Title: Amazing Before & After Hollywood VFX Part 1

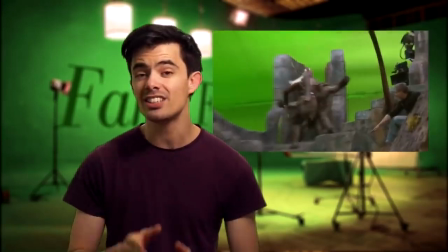[0:08]
Hi, I'm Jamie Gutierrez from Fame Focus, and these are amazing Hollywood visual effects done so well that sometimes you don't even realize you've just seen them.
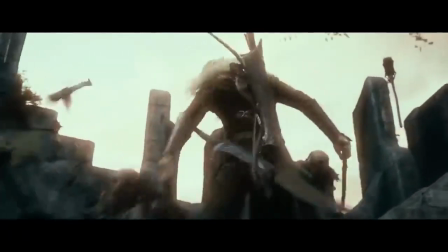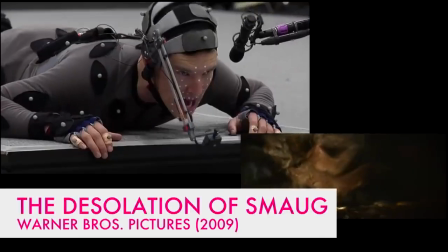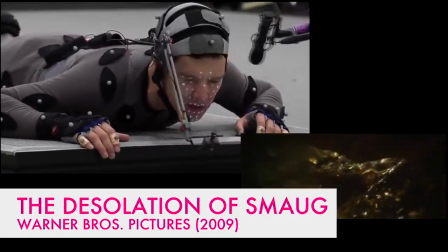[0:28]
For The Desolation of Smaug, Benedict Cumberbatch not only recorded the voice of Smaug,
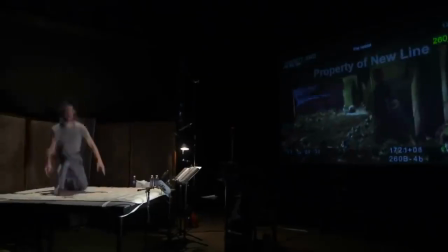[0:32]
but also had a camera strapped to his head as he thrashed about on the soundstage.
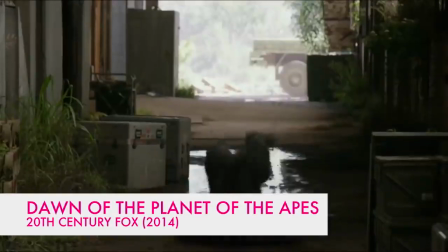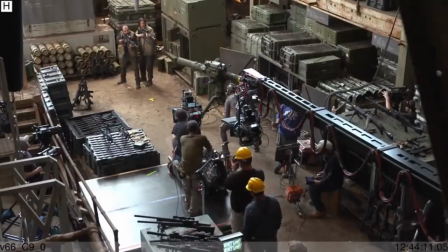[0:43]
Koba from The Dawn of the Planet of the Apes was a CGI version of actor Toby Cabell, who acted out the bonobos part throughout.
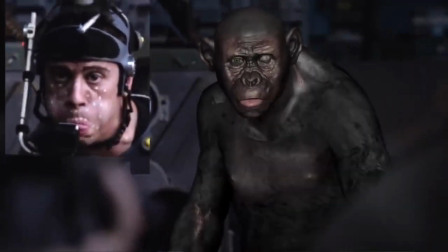[0:54]
A fully computer-generated model was then constructed and rigged with the tracking points from Cabell's face and body.
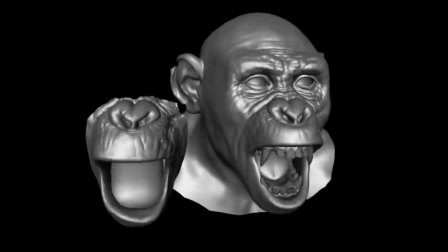[1:00]
The motion capturing mixed with the CGI is what made the chimps in the movie so convincing.
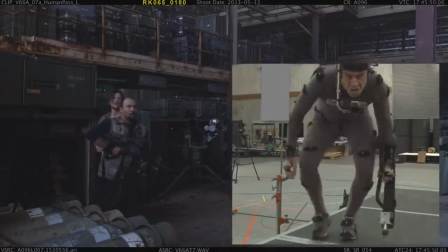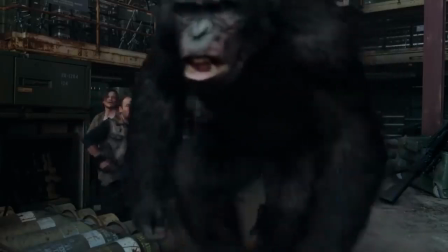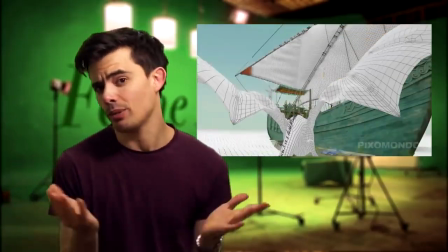[1:16]
Game of Thrones! It's pretty obvious to everyone that Daenerys' dragons were actually CGI.
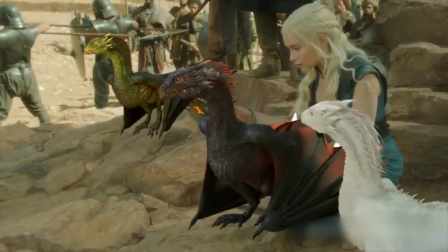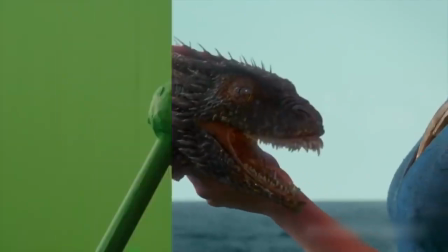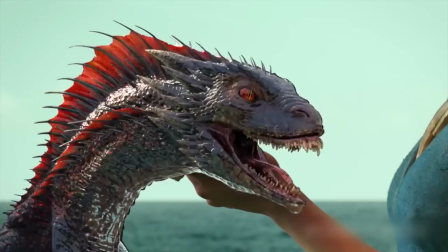[1:31]
It would have been a lot less convincing to simply enhance giant puppets,
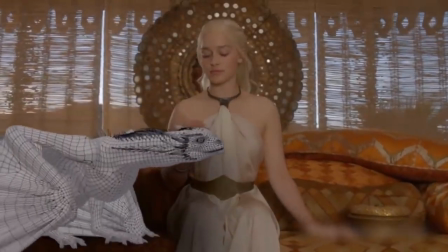[1:36]
but she still needed to interact with the dragons on set, so rudimentary green props were used.
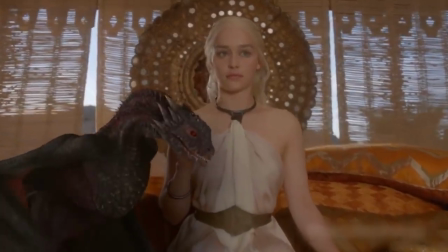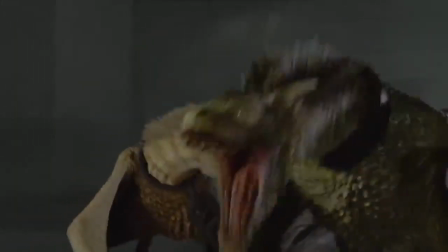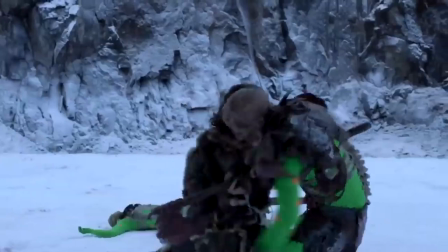[1:55]
The same challenge was encountered on a much larger scale with the skeletons.
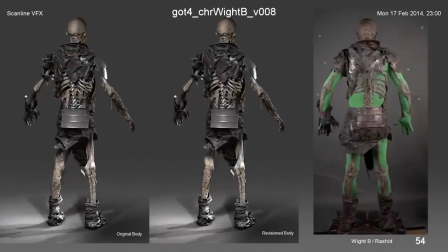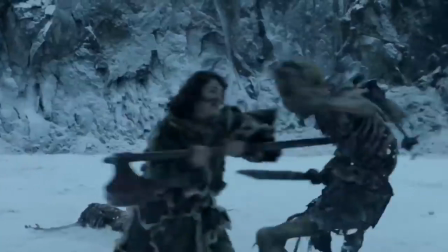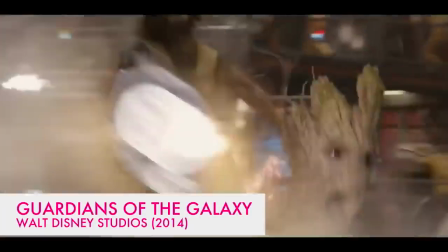[2:09]
In Guardians of the Galaxy, Rocket Raccoon's CG character was based on a very real raccoon named Oreo.
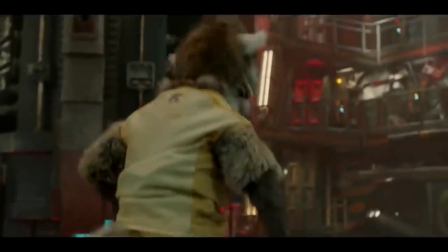[2:16]
Also, there was a teddy bear version that would be filmed so the animators could get a feel of how its fur reacted to the scene's lighting.
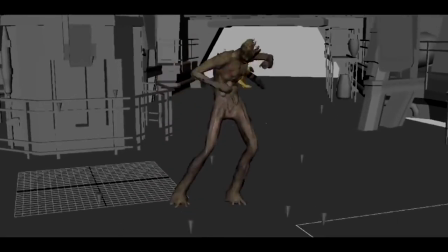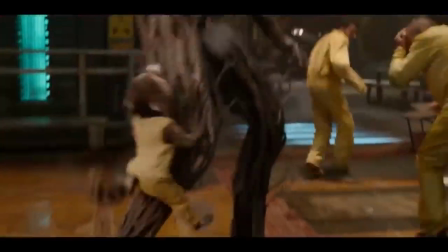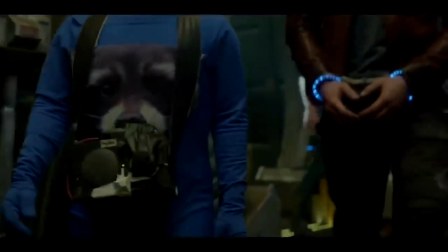[2:34]
In many of Rocket's dialogue scenes, a speaker and microphone were strapped to an extra to give other actors something to react to.
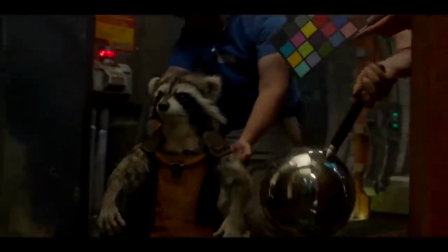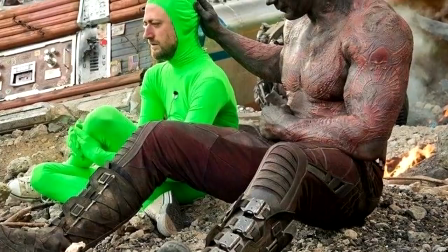[2:46]
And for the other scenes, actor Sean Gunn would kneel in front of them, reciting Rocket's lines.
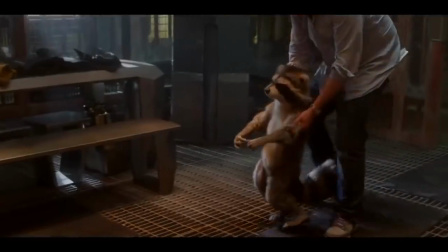[2:52]
Many of his body movements were actually used in the final animation.
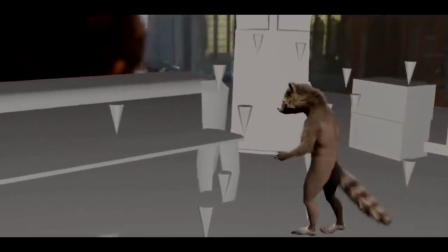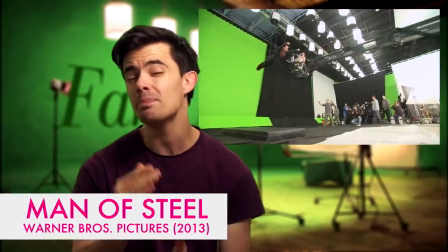[3:02]
It's no surprise that Man of Steel is packed full of CGI.
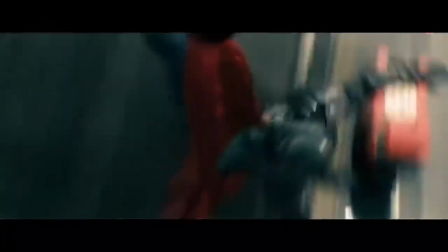[3:09]
When your main character is expected to have super speed and fly around the skies, there's going to be some special effects involved.
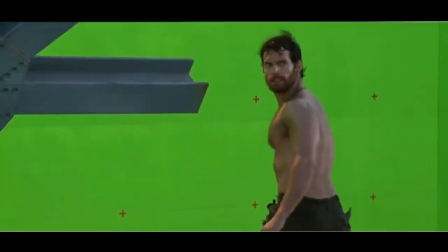[3:16]
However, something that wasn't CGI was Henry Cavill's pecs, as the actor refused any digital touch-ups or enhancements to his body in his shirtless scenes.
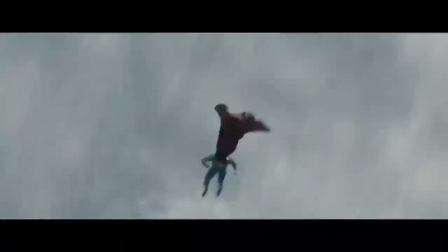[3:24]
He also refused to take steroids to muscle up for the role, saying it would have been dishonest of him to use trickery while playing Superman,
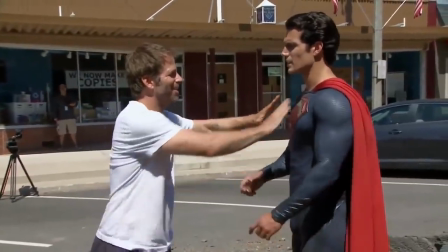[3:31]
and he wanted to push his body to the limits to develop his physique into one that was worthy of the character.
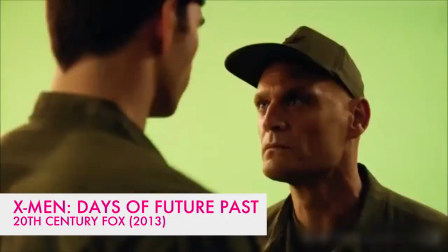[3:39]
In X-Men Days of Future Past, Mystique was so much more complex than simply just putting Jennifer Lawrence in a blue suit.
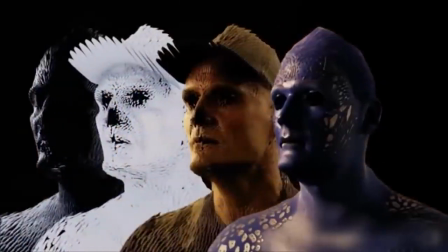[3:45]
The actors' reels would have to transition seamlessly from one another.
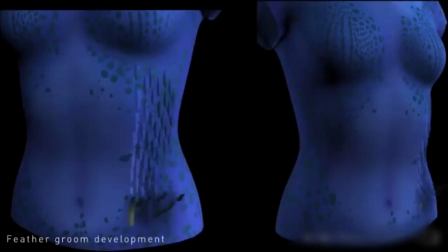[3:52]
VFX artists added a system called Feathergroom, tracked virtually to Lawrence's blue skin, changing colour as the scales are flipped over.
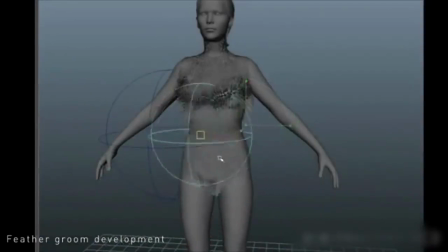[4:00]
This system could be moved over her entire body like a ripple in water.